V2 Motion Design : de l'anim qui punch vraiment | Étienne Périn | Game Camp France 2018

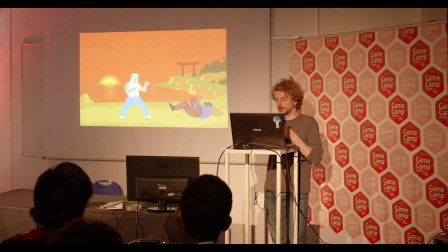Alors vous voyez que là du coup je m'en sers sur les deux derniers coups le dernier coup est même un peu plus fort ce qu'on peut dire pardon j'ai oublié un petit truc c'est que tous ces tremblements y compris les tremblements de sprite j'ai tendance à faire des
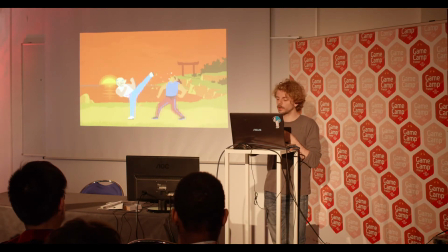tremblements soit sur l'axe horizontal soit vertical les angles intermédiaires j'essaie d'éviter au maximum ça peut être un peu bordélique sinon et donc les tremblements d'écran c'est pareil les faire aller dans la direction du coup et pas dans une direction random il y a beaucoup de jeux qui utilisent les tremblements dans des directions un peu aléatoires
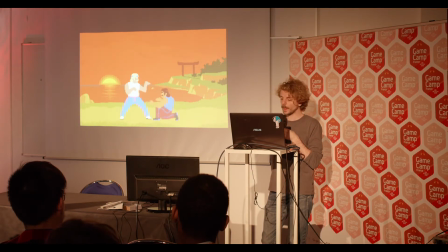pour moi ça peut même annuler l'impact d'un coup en réalité donc voilà je pense qu'on commence à avoir un truc qui claque à peu près je pourrais vous faire un petit layu sur typiquement le sprite à la fin juste avant de mourir il scintille
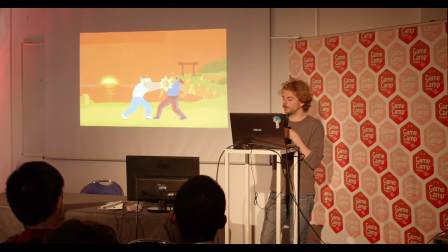au moment où il tombe je l'assombris complètement pour signifier très vite qu'il est mort il ne va pas se relever oui vous voyez aussi le flash est un peu plus fort au dernier coup pour mettre l'accent sur,
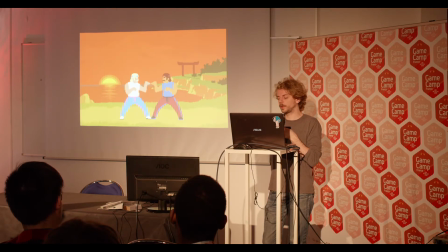enfin donner plus d'impact voilà, c'est plein de petits paramètres que vous pouvez ajuster pour monter la visibilité et voilà c'est à vous de vous amuser avec ce genre d'effet, on peut aussi bien sûr
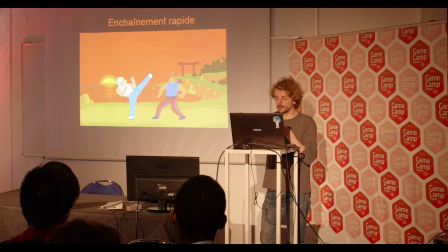parler, on pourrait aussi rajouter des... Ah oui, pardon, l'enchaînement, on le teste en plus rapide, on voit que ça fonctionne toujours. Bon, évidemment, on pourrait rajouter des effets spéciaux beaucoup plus vénères.
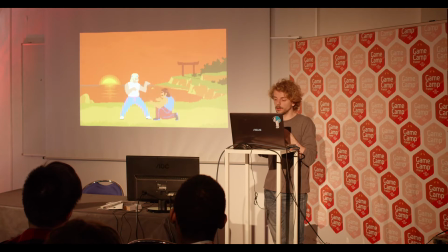Là-dessus, vous faites un peu ce que vous voulez. Il n'y a pas de règle, en réalité, ça dépend du style de jeu que vous êtes en train de faire. Limite, moi, perso, je préférais le style d'avant parce que c'était plus un style... Voilà, on peut faire exploser le perso si on veut. on fait ce qu'on veut
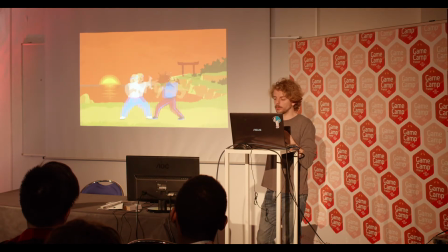de toute façon je crois que la conférence d'après et demain aussi il y a une conférence sur les effets spéciaux donc je ne vais pas forcément m'attarder là dessus maintenant si vous voulez qu'on en parle dans les questions réponses ça se passera mieux comme ça je pense merci
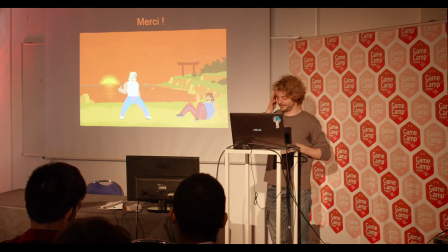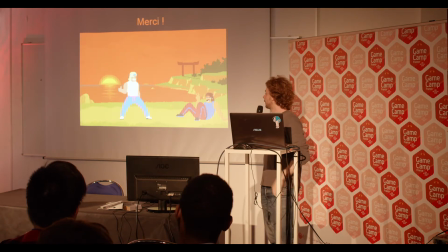je ne sais pas s'il y a des interrogations j'ai été si exhaustif vous n'avez plus rien à dire
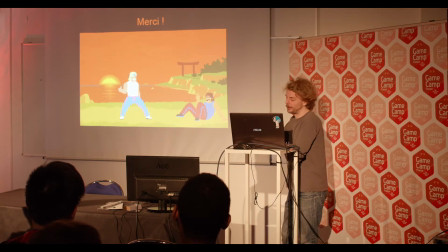ok
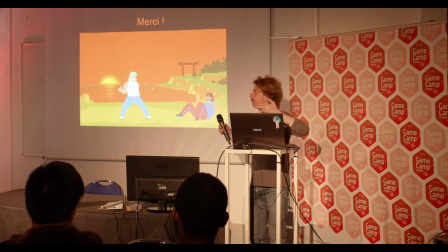je ne sais pas j'en ai qu'un
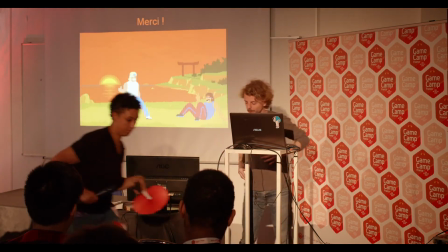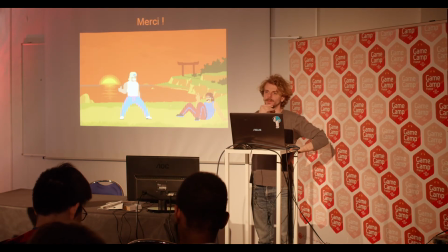bonjour, on m'entend bien alors super conférence toi qui travailles surtout sur du sprite 2D en fait je ne serais que de savoir un petit peu ton avis
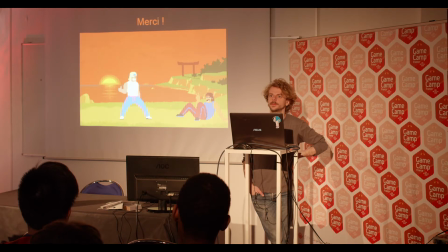sur ces jeux surtout en 3D qui sortent avec un certain rendu très désanimé je pense notamment au dernier Dragon Ball Fighters ou ce que fait Arc System justement en général et le jeu qu'il avait fait Guilty Gear qu'est-ce que tu penses de cette mouvance là ?